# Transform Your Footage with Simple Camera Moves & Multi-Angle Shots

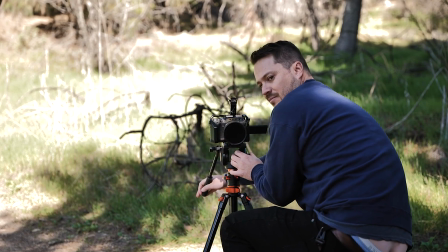4:06 Next, Will did a similar framing, but added a little bit of a pan at the end,
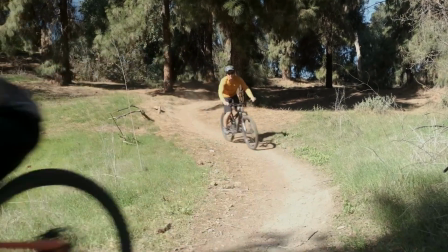4:13 and just adding that little bit of motion just to track us going by, I think helps.
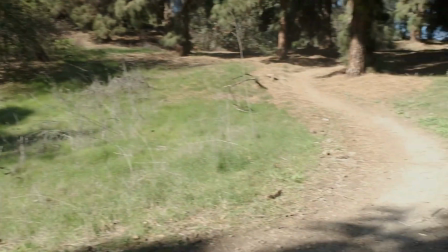4:19 Although at the end of that shot, that tripod's sitting there, so that's not going to work.
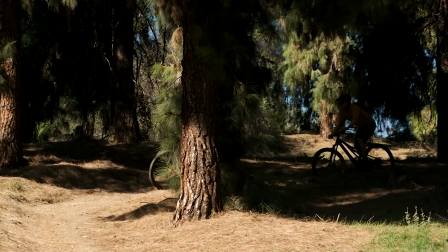4:23 Here was another one, another attempt, and this was shot in the higher frames per second at 120.
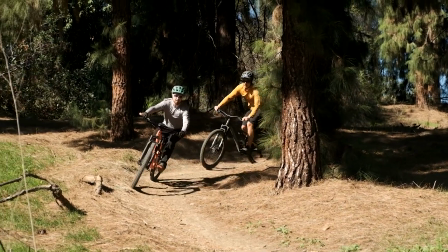4:30 So this is actually 5 times slower than normal speed, or about 5 times.
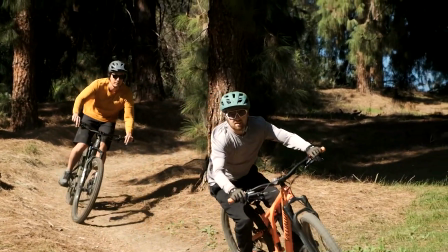4:35 And so here you see he punched in quite a bit. You can see the expressions of our faces just a little bit.
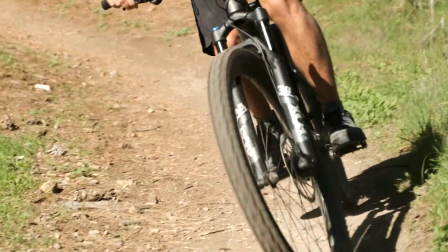4:43 The autofocus was actually pretty good on this shot, and it's a nice combination of different elements that he was able to capture,
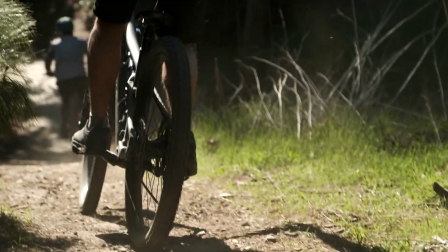4:51 from me going down to the bike that Sam is riding, getting close up,
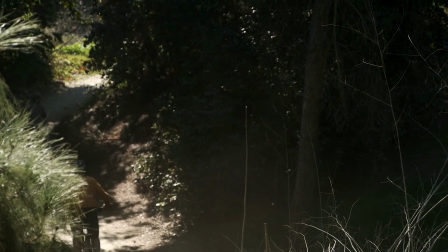4:57 and punching in allowed him to get a decent shot of us riding away there as well, instead of seeing that tripod on the side.
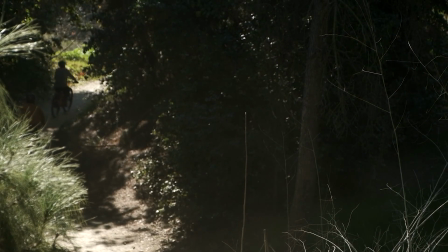5:06 So 120 frames definitely smooths it out. Punching in was good.
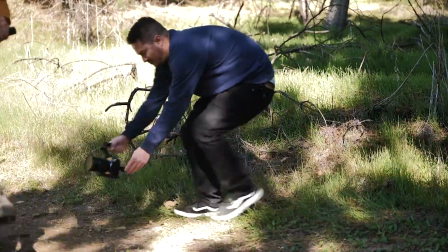5:10 And then finally, here's the shot with him handheld going behind that branch, putting that foreground element.
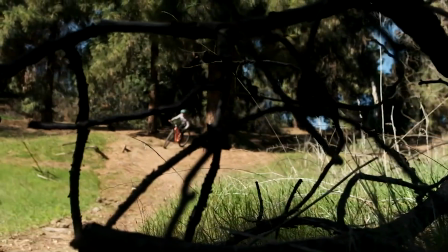5:18 Now, I like the shot. There's definitely some elements that I like about it.
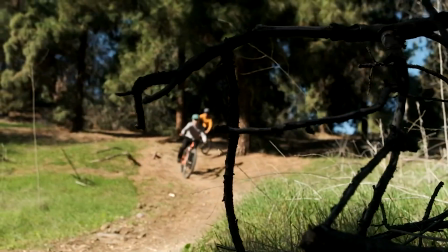5:23 It was on autofocus, so it's sort of trying to find focus here and there.
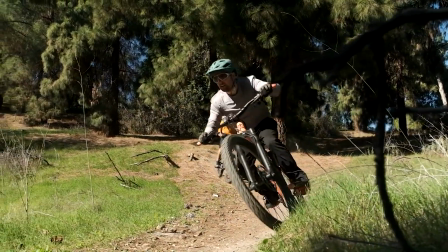5:28 And right about there, I am happy that it locks onto focus onto us.
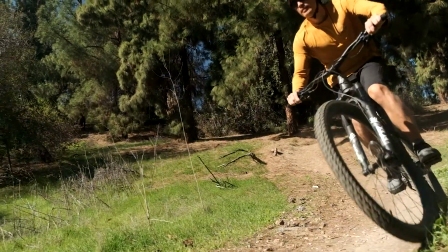5:34 And actually having some of that stuff earlier on where it's focusing on the branches is nice to use.
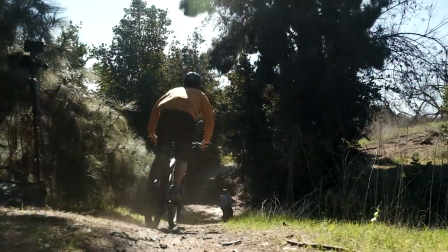5:41 Although if I were to do this again, I would lock focus either on the branches and just get that shot with the foreground element in focus,
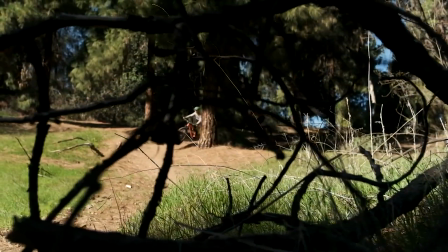5:49 and then also get the same shot locked onto us in the background,
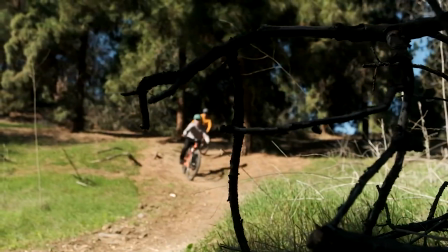5:54 and or manually focus where it starts off on the branches and then right around here it racks to us and is a little bit slower,
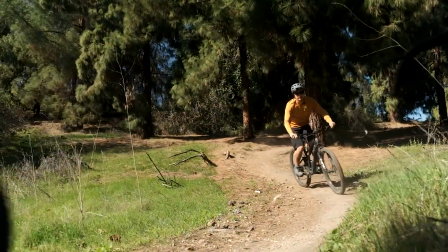6:03 because the autofocus, even though it did a decent job getting onto us,
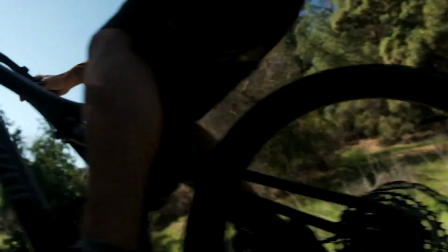6:10 it was a little bit abrupt, and the slow motion helped it a little bit. And there's actually settings depending on your camera.
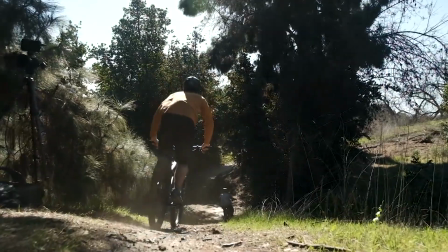6:16 You can adjust how fast autofocus changes from
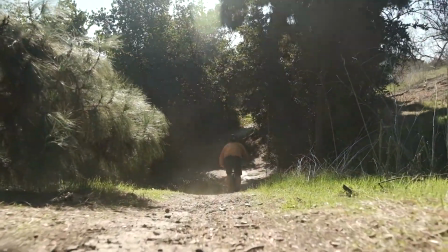6:21 focusing on one thing to the next, and you can actually slow that down.
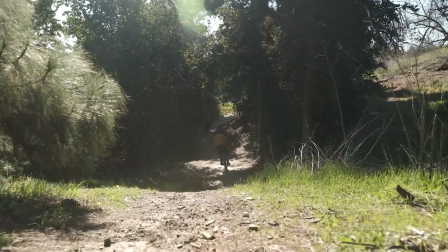6:25 And that might be a setting that when I'm filming this kind of action footage, I might change in the future. Something that we noticed as soon as we came to this spot, because we're shooting the sun's right in the middle of the sky,
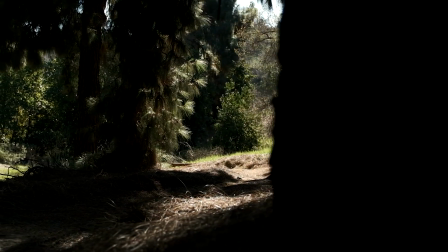6:38 and there's trees here, we've got bright sunny spots, and then we have dark shady spots.
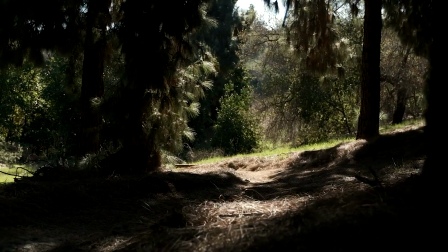6:44 So you have to make a decision. Are you going to expose for the brighter area of the trail or whatever you're shooting, or are you going to expose for what's in the shadows? And it might take playing around with, testing out the shot. If you are exposing for the shadows, maybe it's going to be completely blown out in the sunlight, and you don't want that. Generally, you don't want to be overexposing your highlights. If you're shooting raw log footage, you can sometimes pull up some of those shadows to have enough information to make it look good, even if you are shooting at a lower exposure, but you generally don't want to overexpose your highlights. Now, with this shot, just walking around it, looking this way up the hill, which you can see now,
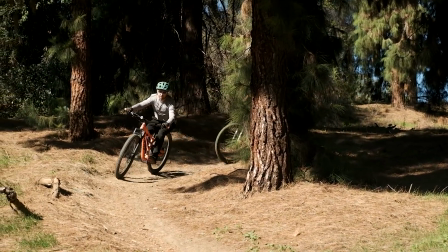7:30 we're gonna see the bikes coming down right in the sunlight, and we're gonna expose to us coming down in the sunlight.
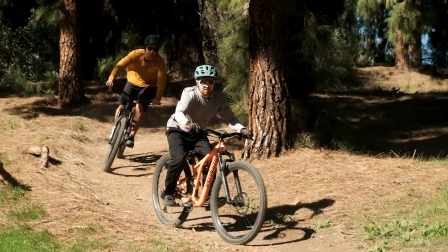7:37 Now, flipping around, we're gonna walk up there, and there's a nice shot where you could kind of see the trail, and you can see the trees. And again, I think we're going to still expose for the sunlight,
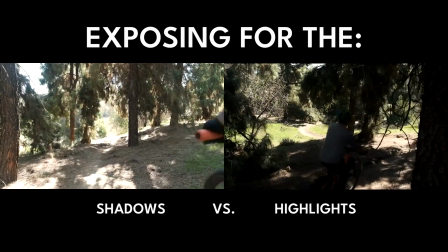7:49 even though we're going to be in the shadows at the beginning of the shot.
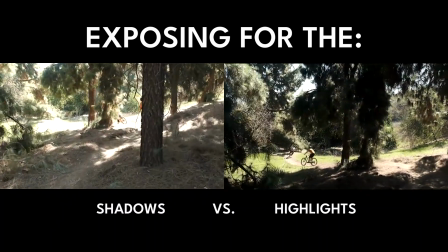7:53 We're gonna test it out, we'll see what it looks like, and maybe play around with it, but just another thing to think about. This might also make you think, oh, well, I wanna film maybe later in the day, or when try to shoot on a cloudy day, or some time when the shadows aren't as harsh. That can up your video quality as well.